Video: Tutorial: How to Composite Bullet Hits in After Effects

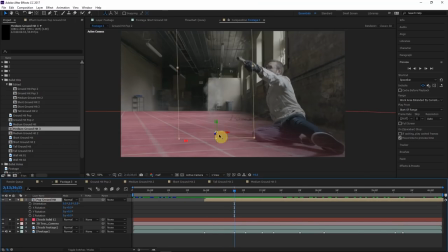755s
So suppose we want to position this element where this dot is here. We would move it forward in Z space, but there's a problem because these axes are not aligned with the floor surface. Right, so if we pull it forward in Z space,
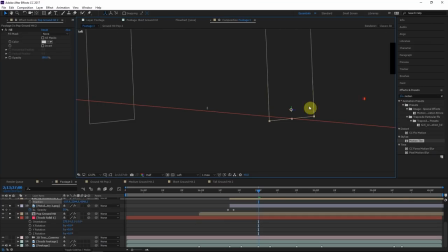767s
it's actually going to rise its altitude above the surface of the plane because it's not aligned completely parallel with the floor.
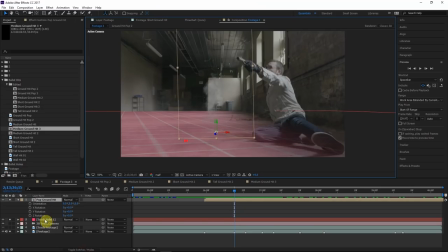774s
So we're going to do something pretty creative to fix this. Check this out. What we're going to do is hit R on this floor layer.
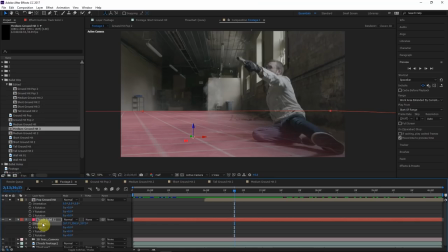779s
That's going to open its orientation. And so we'll click on the orientation, hit Control C, and then I'll copy, and then we'll paste it on this bullet hit element like that, Control V. So now this bullet hit element is parallel in all axes with the floor.
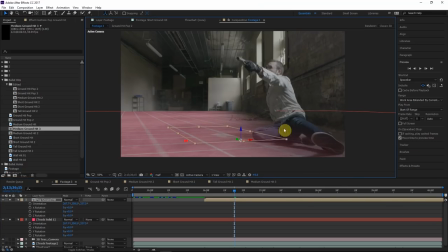793s
Which, that's great. Now we can move it without it rising above the altitude of the floor, but it obviously doesn't look right because it's not oriented right. So what we can do is actually rotate the x-axis 90 degrees so that it stands perpendicular to the ground, but these axes are still parallel with the ground. So we can move it around with it staying exactly aligned with the floor.
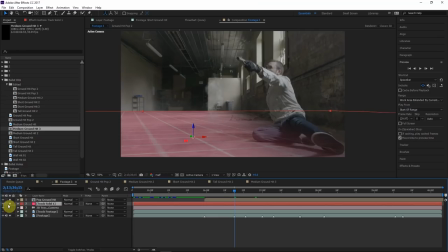812s
So even though this floor is tracked in so perfectly and it looks really cool, we don't need it anymore because these axes are perfectly aligned with the floor. And as long as we move this x-axis and the z-axis, it'll stay perfectly aligned with the ground.
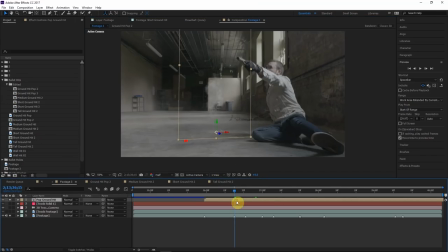824s
So this is going to make it really easy to move these elements around. So what I'm actually going to do is duplicate this element and then move it around, and then I'll replace it with those other elements. And that'll allow us the freedom to be creative with which element we use for which hit. So I'll duplicate it, hit Control D, and we'll just move this to that other bullet hit spot.
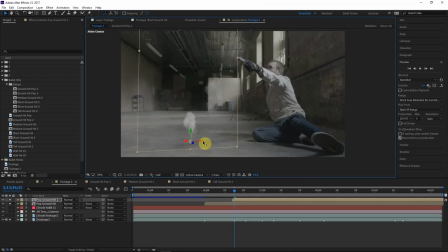841s
So just move it. And remember, these axes are parallel with the ground, so we can move it however we want, as long as we don't move that green arrow, just like that. So let's move it in the right point in time, just like that. And it should be perfectly aligned with the ground.
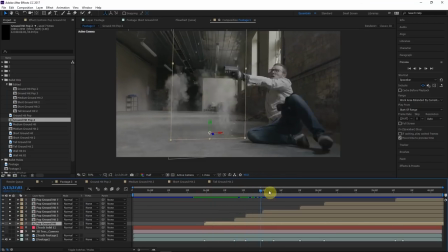854s
And let's do that with all these other bullet hits. So you can see here that I have quite a few duplicates of the same element and placed in for each of the bullet hits. So it's just the same layer repeating over and over again. So to add variation, I'm going to replace some of these with different unique bullet hit elements.
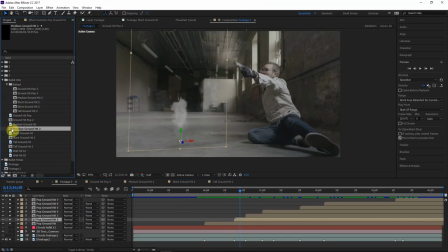869s
So for instance, the second one, I want to replace this with this medium ground hit. So what I'll do is make sure and select this second ground hit layer. And then I'll go to this medium ground hit, make sure and hold alternate and just drop it on top and it'll replace it. So we have a really good setup of just replacing each of these elements. So I'll do this for all the other ones.
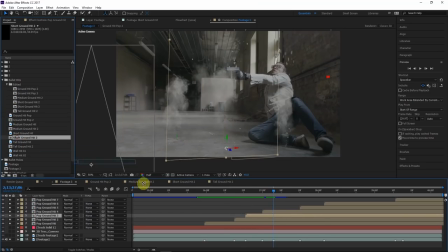885s
If I want to replace this one, I'll just select it and maybe substitute it with this short ground hit. Easy as that.
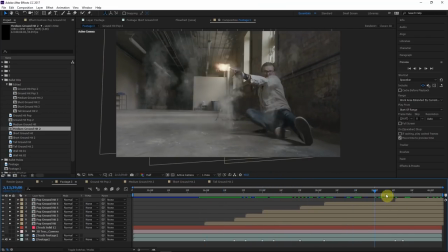891s
Alright, so now I've replaced all these elements with their own unique bullet hits. Alright, so now it's time we composite some wall hits.
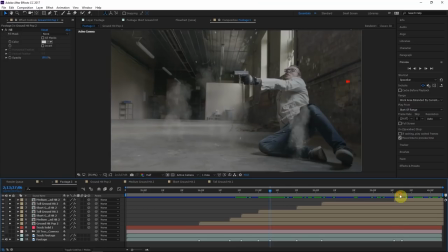898s
So we have several wall hits here. Just like here, there's a hit on the wall, and also over here, we have another hit on the wall. So what we're going to do is go to the project, Let's go ahead and drag in a wall hit.
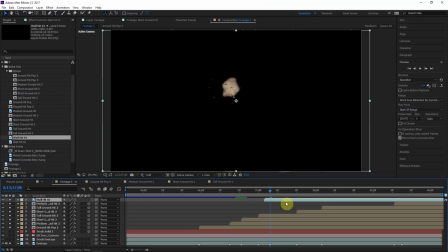909s
Move it to the right point in time. So then let's make it a 3D layer.
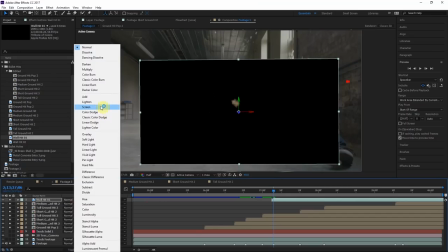914s
And then for now, what we'll do is just do screen blending mode so we can put it in the right position.
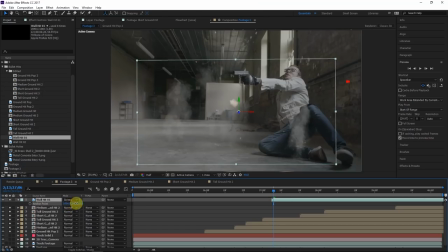919s
So first of all, let's click A for anchor point, and we can just shift this anchor point so that it's in the center, just like that. And now we need to position it in the right spot in 3D space.
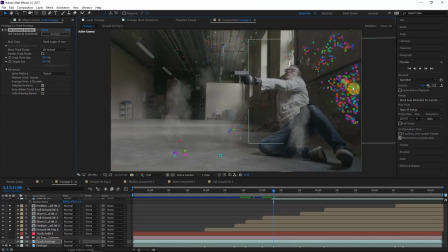929s
So how we're going to do this is go to the track footage, and then just select a whole bunch of points around the paint, and then we'll do create solid.
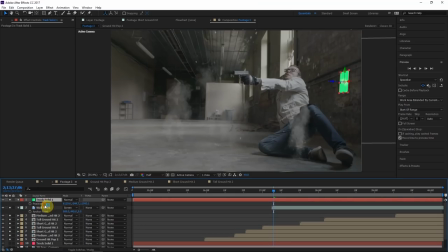936s
So this solid will be in the right spot in 3D space. We'll just hit P, copy the position, and then we'll paste it on the wall hit, just like that. So we'll just scale it up a lot so we can see it. Let's move forward so we can, so we'll make it a little smaller, just like that.
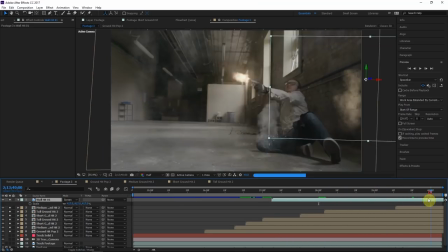949s
And let's go ahead and do the same thing for the other wall hit element. We'll go to the project and open wall hit 2.
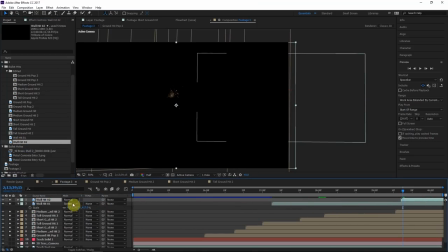955s
This is another wall hit. Put this in the right point in time. Do a screen blending mode for now.
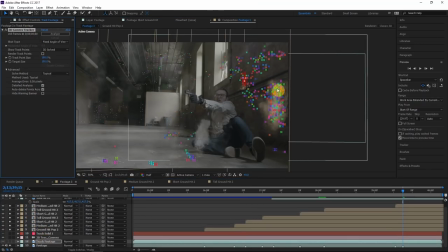960s
And then we'll just go ahead and copy the right position. So let's go to our track layer, and then we'll select these trackers and do create solid.
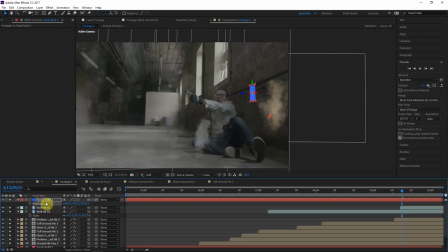968s
Let's make wall hit 2 a 3D layer, copy the position from the track solid and paste it here. So we'll scale it up a lot, just like that, and we'll move the anchor point so that's in the center of the bullet hit.
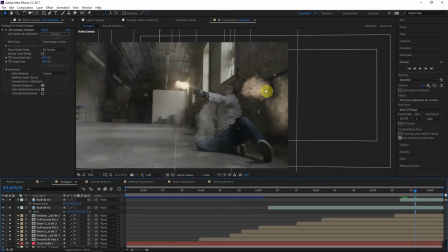979s
So now let's go forward a little bit. Let's go ahead and remove the solid, and we'll kind of position, scale, and rotate this so it looks good.
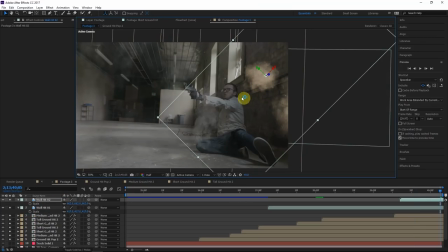986s
Let's put it in line with the edge so it kind of interacts with that this little edge here. Perfect. That's generally one thing you want to do is look out for how you can make your elements interact with your environment.
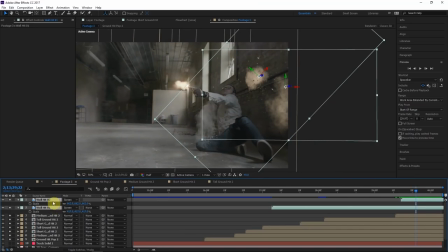997s
It'll definitely make it more convincing. So just like the other elements, we shouldn't do a screen blending mode.